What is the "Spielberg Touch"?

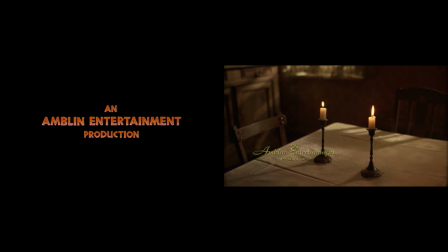There are typically two ways of analyzing a Steven Spielberg film.
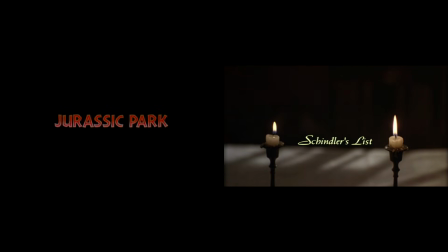First are his thematic interests, recurring issues like parent-child relationships,
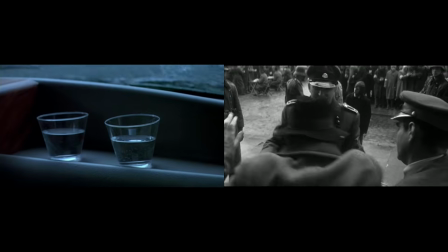suburban culture, and important events in American and Jewish history.
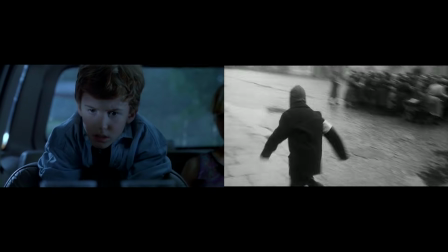In this framework, there tend to be two Steven Spielbergs, the escapist and the moralist,
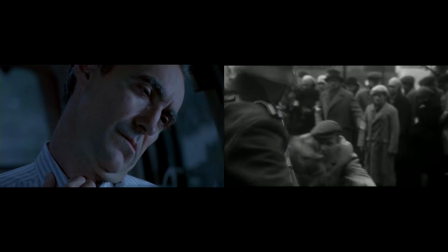and there seems to be little consensus on how the two are connected.
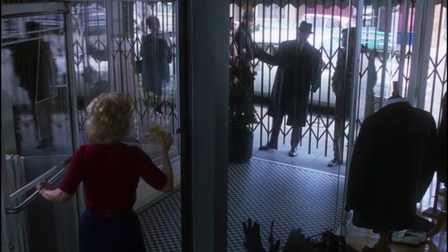One way to connect them is through the second mode of analysis, which is a close reading of his visual style.
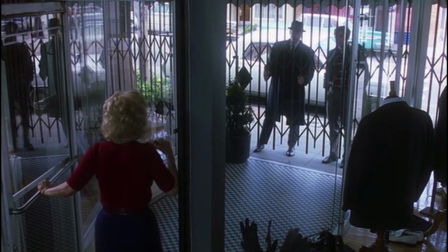The common thread here is Spielberg's manipulation of deep space, multiplying the layers of action on the screen.
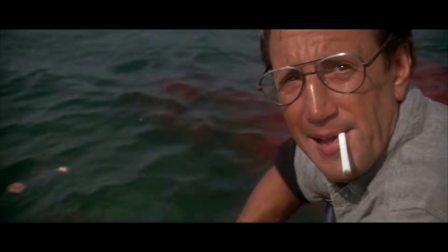For example, by using deep focus photography, or by having background objects appear and intrude into the foreground action,
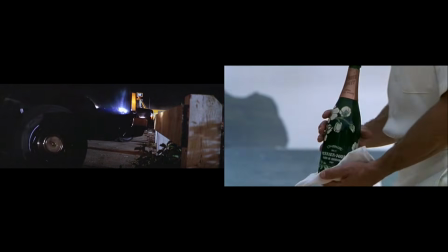by having objects enter the frame at multiple points of distance, and by moving the camera alongside other mobile objects or characters.
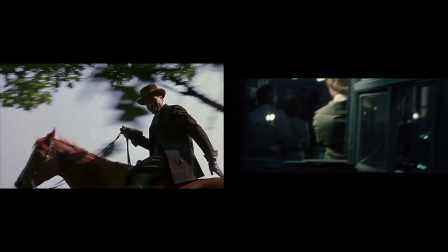Even though this approach combines the two Spielbergs, it is limited to a consideration of optical visuality.
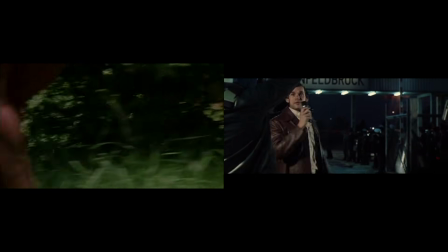This essay will consider an equally important part of Spielberg cinema, and that is its tactile visuality.
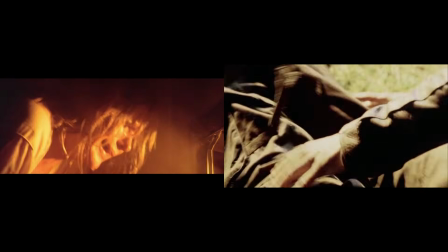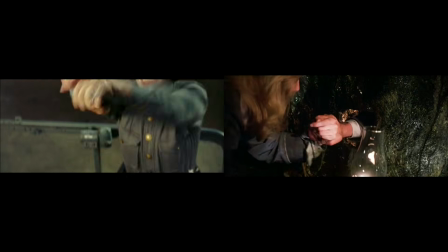No matter what the subject matter, Spielberg draws us close to the surface qualities of objects,
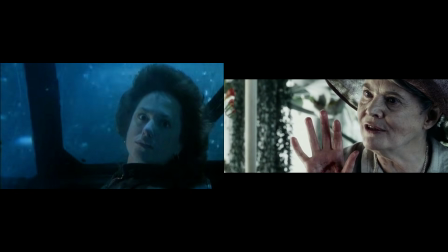using tactile movements in order to advance plot lines and to engage the senses of a mass audience.
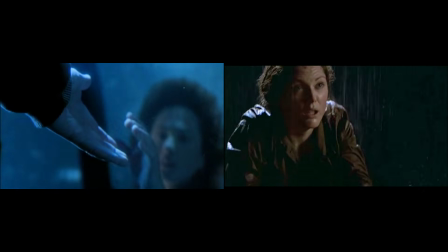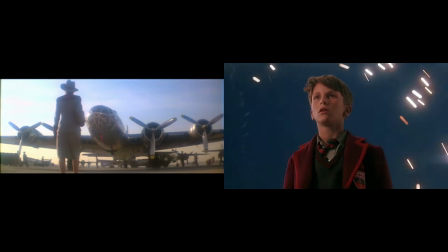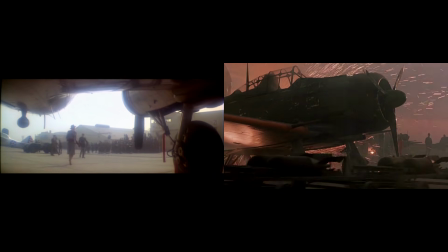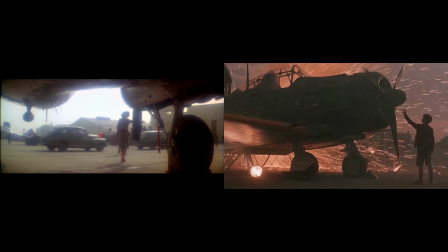Spielberg is so attentive to the layering of these movements that when these layers collapse,
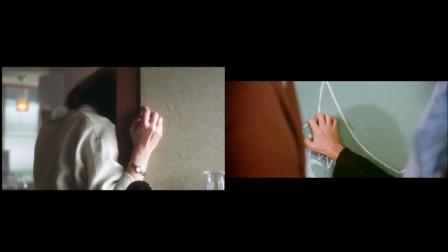the impact seems both logical and exaggerated.
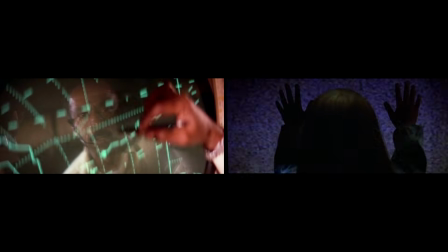Your primary target about that position now. I have no known high altitude traffic.
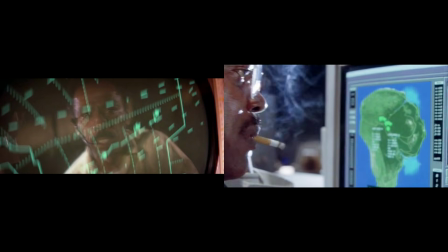Stand by one, I'll check low. Over.
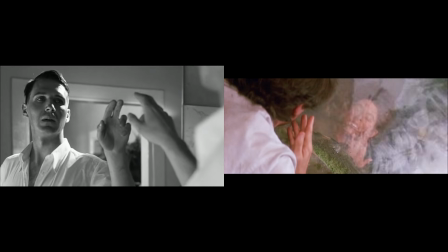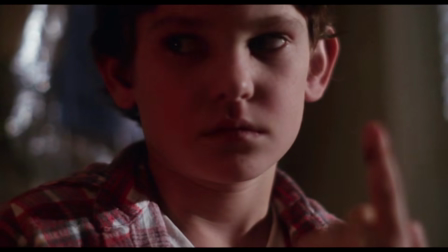We can isolate this design element to a motif in Spielberg,
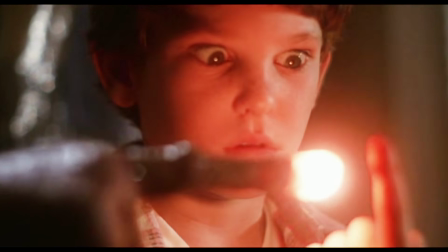characters tracing or placing their hands over some other element in the mise-en-scène,
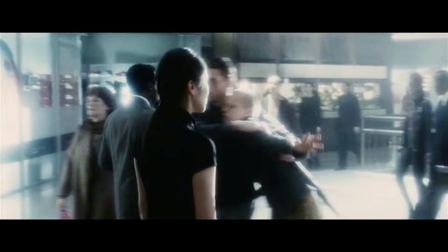highlighting the contact point between hand and object.
Shake and bake, do you read?
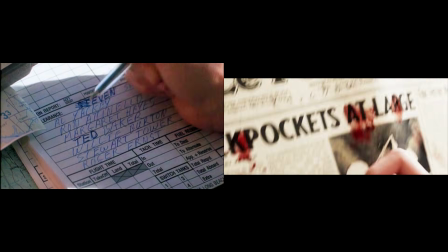Shake and bake. This is Tanker Base, do you read? Yeah, Rich, I'm a little busy right now.
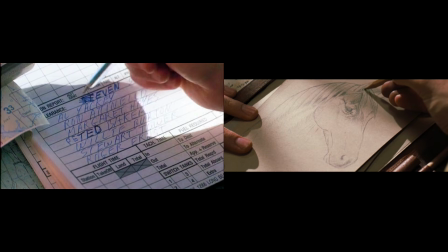You've been up a long time. How's your fuel reading?
Spielberg uses this gesture with such frequency and force that
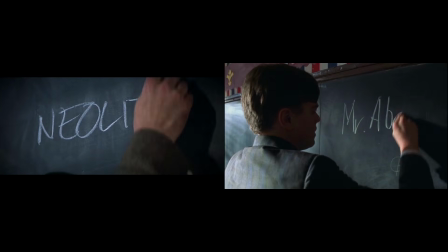it raises some question about the cinematic world his characters are living in.
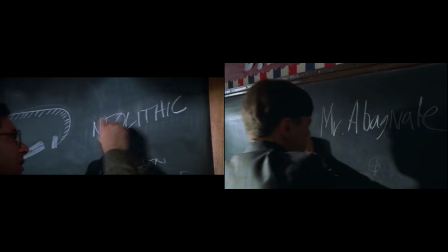My name is Mr. Abagnale.
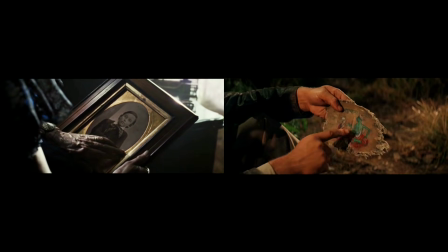I'm Wendy. It is here. That's Shiva, and what's he handing the priest?
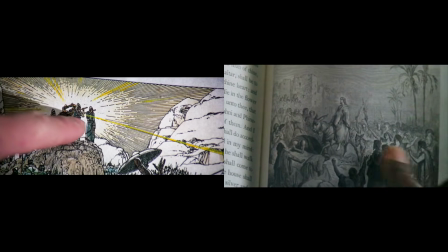Now, what's that supposed to be coming out of there? Lightning.
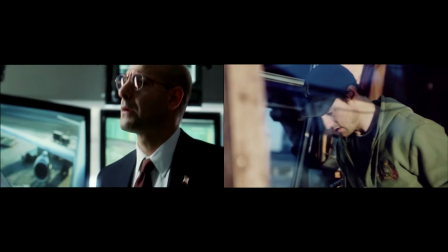Out of all the five senses, touching is the most active,
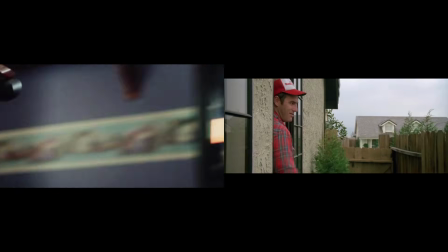and that is perhaps the most basic definition of a Spielberg character.
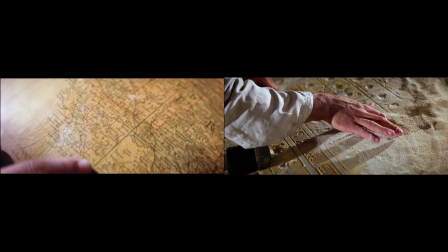That's not right. The antenna, how dumb, huh? Well, which way is the antenna pointing? Northeast. It's Wyoming.
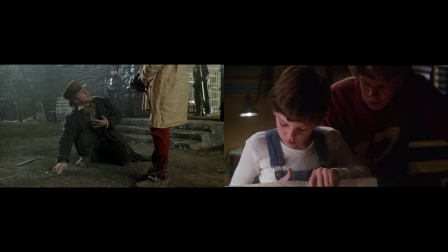Here. This is where I'm from. We are here.
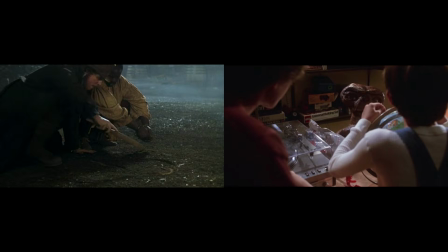Is this where you're from? Where are you from? Africa. Earth.
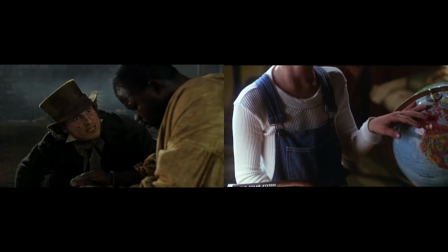This is your home. Home. Home.
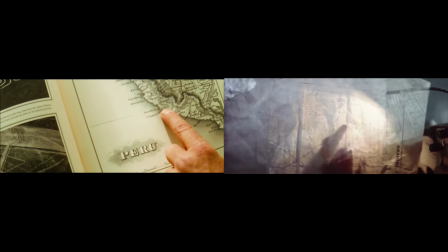The skull is in Nazca, Peru. Baga.
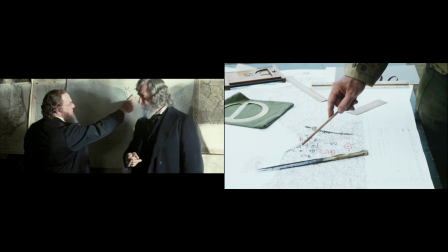Our first target is Fort Fisher.
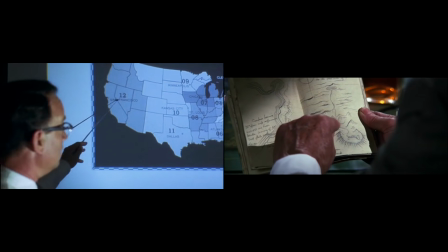It defends Wilmington Port. Turn south through the desert to a river, and the river led into the mountains here, straight to the canyon.
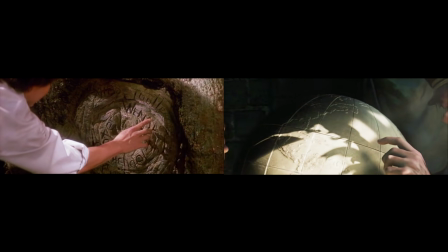Toodles. Wendy.
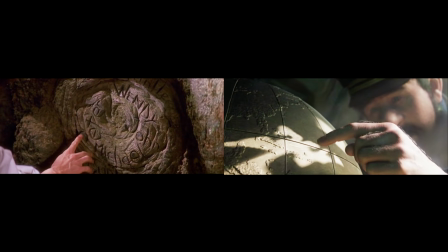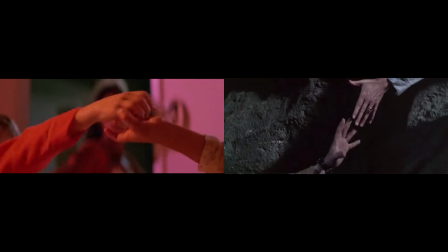Objects like remote controls, other hands, faces, books,
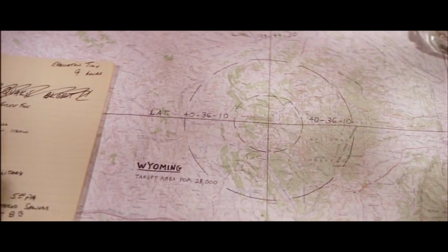photographs, maps, buried objects,
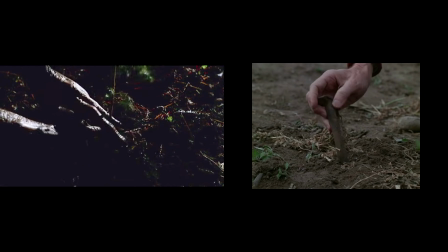windows, and the display screens on electronic devices like televisions and computer monitors.
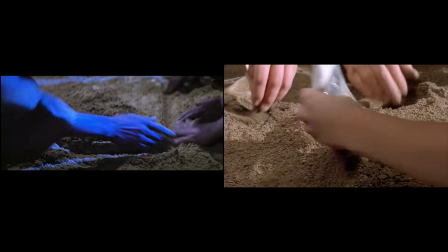Touching these objects confirms not only their physicality, but their narrative and symbolic significance.
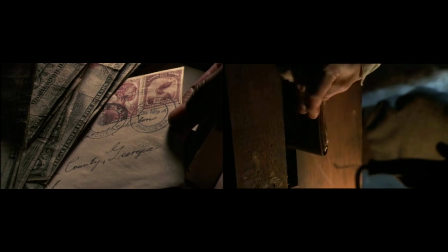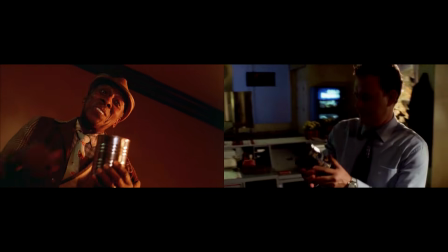See, this old man still has a little magic left in him.
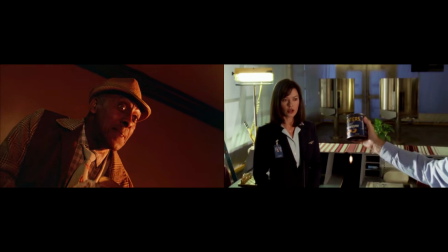My father. Oh, God, Victor, please tell me your father isn't in that rain again.
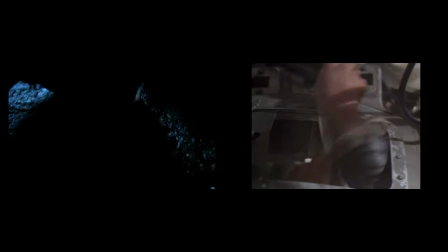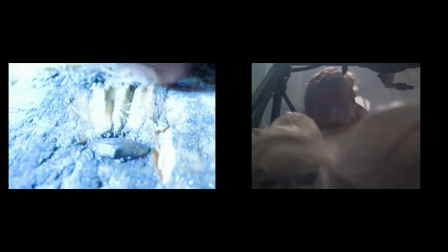Jonathan Paul!
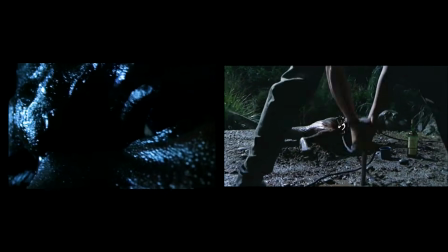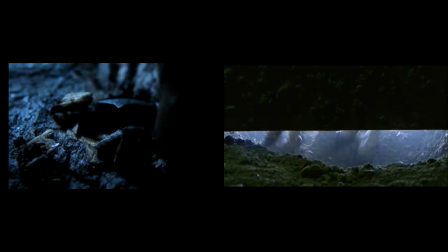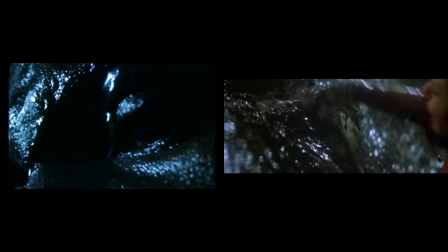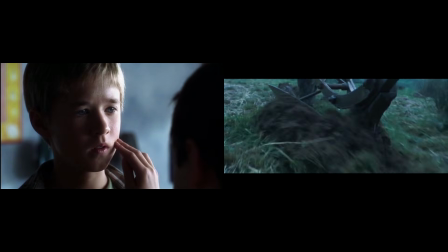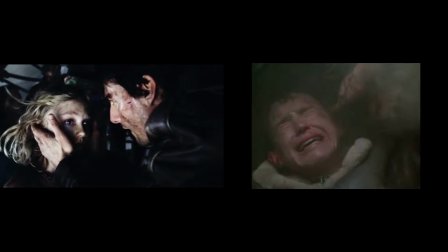Rachel. Rachel.
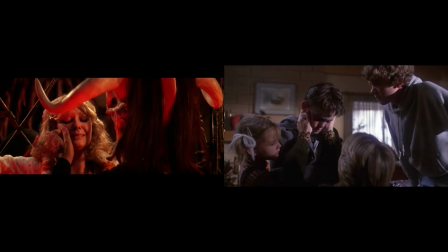Oh, you're so hot.
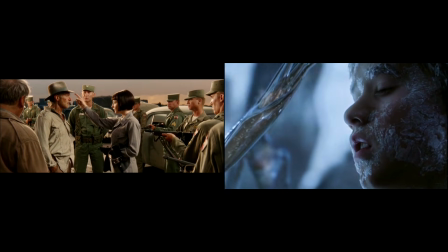What I need to know now is in here.
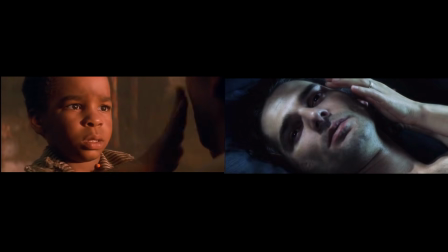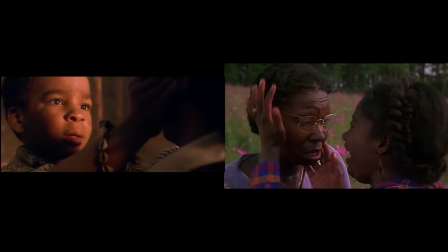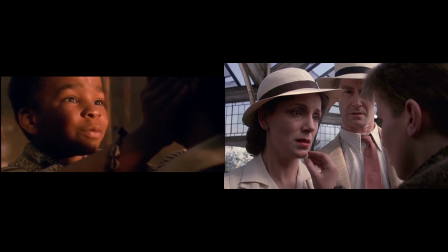Oh, there you are, Peter.
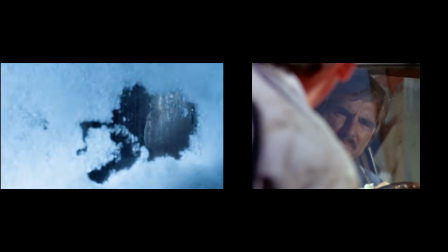Yes, sir.
When we see characters demonstrate a tangible connection to objects that also advance a film's narrative,
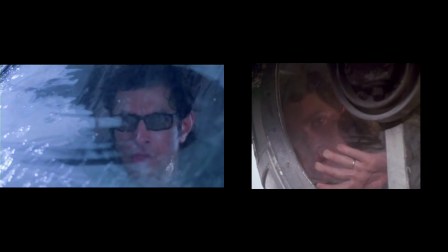we become, like the characters, active reactors.
See, he's just using a stencil machine and an Underwood.
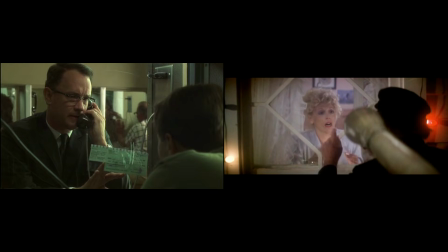Yeah, it's a teller at the bank. Say again? It's definitely a teller, Carl.
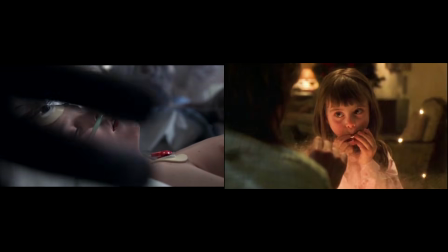With their eyes all aglow, we'll find it hard to sleep.
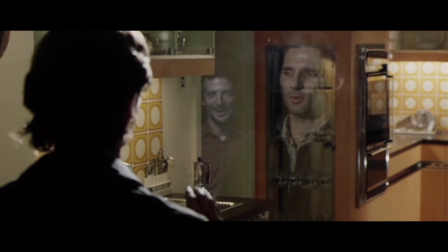It will be beautiful.
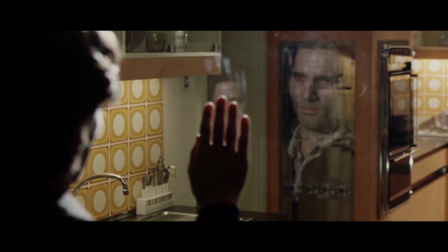We are simultaneously immersed into the film's action and stimulated by the spectacle of forward momentum.
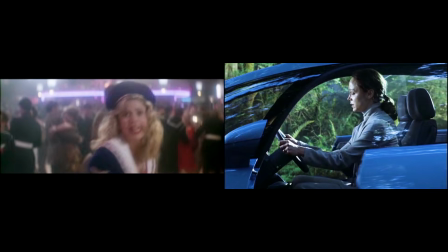Don't worry, Frank. I'll have you extradited back to the United States. I get phone.
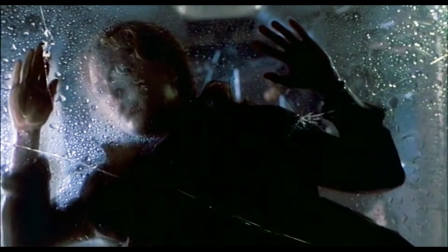When the multiple layers of Spielberg's mise-en-scène collapse, the immersive becomes the spectacular.
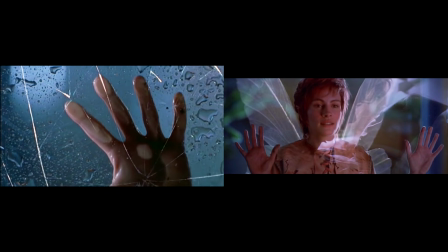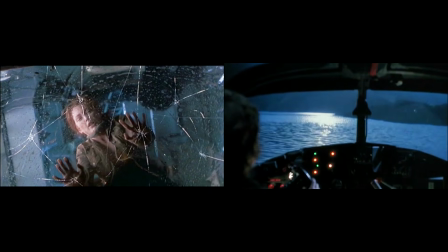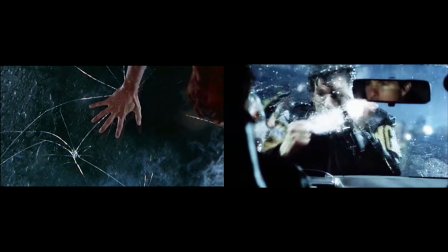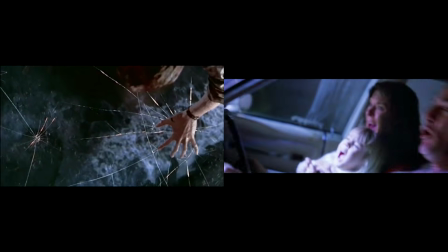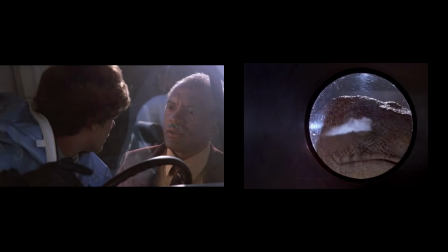Hey, who are you?
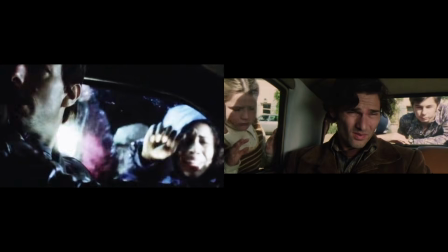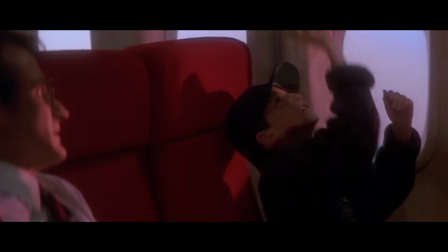Hey, monsieur, pourquoi vous avez un masque? Will you stop that? You can break a window.
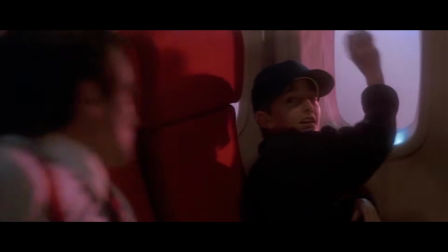They're double-layered. You can't break them. Give me that.
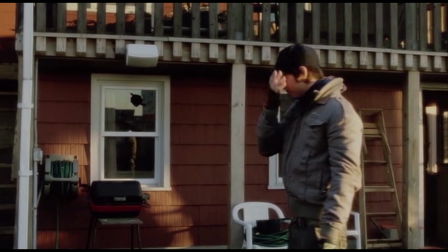This is the Spielberg touch. Tactile movements in deep space, conveyed through the surrogate body of a sympathetic character.